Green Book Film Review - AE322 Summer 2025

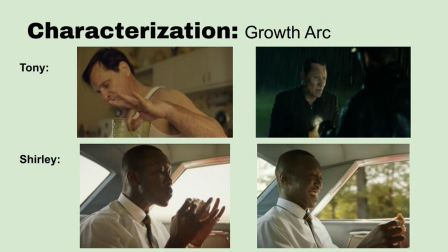(12:14)
And from that moment forwards, Tony is more receptive to the experiences and the injustices that Dr. Shirley experiences and begins to show his loyalty and actual respect for his friend. A moment I think is powerful for Dr. Shirley and his character growth is when he's eating fried chicken in the car with Tony.
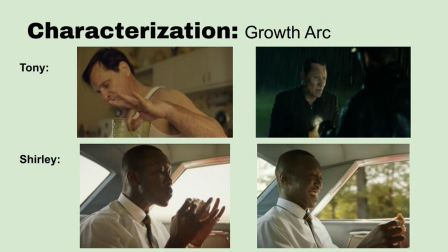(12:28)
At first, he refuses to eat this as someone of his high class would never eat with their fingers, never eat in the car, grease, none of that. But then he lets go of those high class expectations, and it's really a moment where he connects with Tony on a deeper level, and it's definitely a really great experience where you can see him grow.
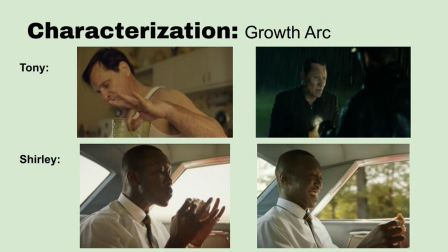(12:44)
I think both of these moments are super crucial and kind of start the moment that the characters continue to grow and develop with each other as the movie goes along.
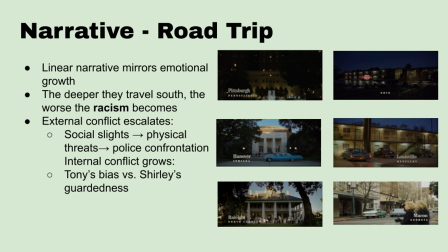(12:53)
The film's linear narrative closely mirrors the emotional progression between the two main characters. As they travel south from New York, the racial tension escalates in parallel with their physical journey, reflecting the historical reality that racism intensified the deeper they went into the segregated South.
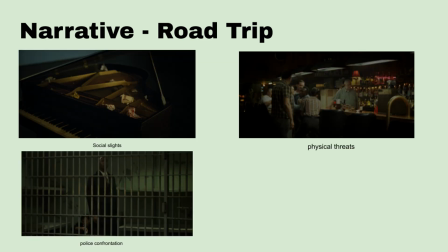(13:10)
With each stop, the internal conflicts grow more severe, from social slights to legal threats, and so does the emotional friction between Tony and Dr. Shirley, gradually building toward a climactic moment in their relationship.
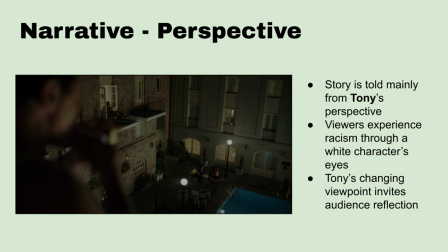(13:25)
One notable narrative choice is that the film is largely told from Tony's perspective, a white, lower working class man entering a world of black struggle. This makes the film more accessible to mainstream audience. Tony's involving viewpoint helps audience come from their own assumptions along the journey.
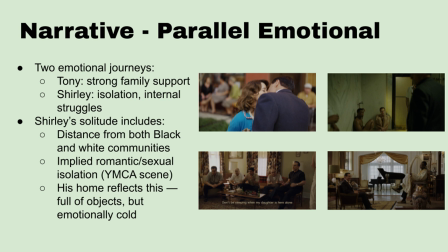(13:46)
The story presents two parallel emotional narratives: Tony's strong family ties and Dr. Shirley's emotional isolation. Tony frequently writes letters to his wife and talks about his children, showing a grounded identity and emotional support system.
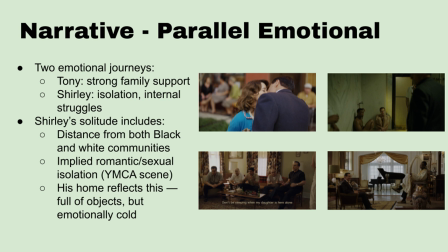(14:01)
He's also very closely connected to his extended family. Most of the scenes in his home feature large gatherings filled with relatives, laughter, and conversation, creating a strong sense of belonging.
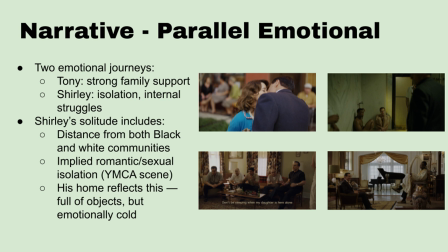(14:15)
In contrast, Shirley is portrayed as a living in personal solitude, disconnected from both black and white community, romantically isolated and dealing with a hidden sexual identity, as hinted at in the YMCA scene. He also mentions that he is divorced, having been unable to balance family and career,
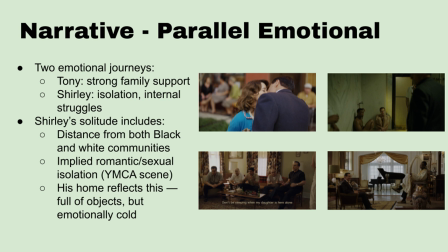(14:34)
and says that he hasn't talked to his only brother for a long time, and they are no longer close.
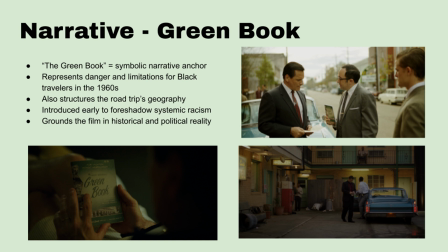(14:41)
The title Green Book is far more than a plot device. It serves as a symbolic narrative anchor. It represents the constraints and dangers faced by Black Americans in 1960s. The book not only maps out where Dr. Shirley can safely stay, but also structures the geography of the journey itself,
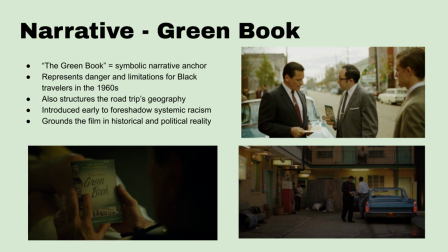(15:01)
reinforcing the film's historical context and political undertone. By showing this early in the story, the film makes it clear that Shirley will face racism during the tour in the South. It helps us understand the history and gives a hint about the problems he will face later.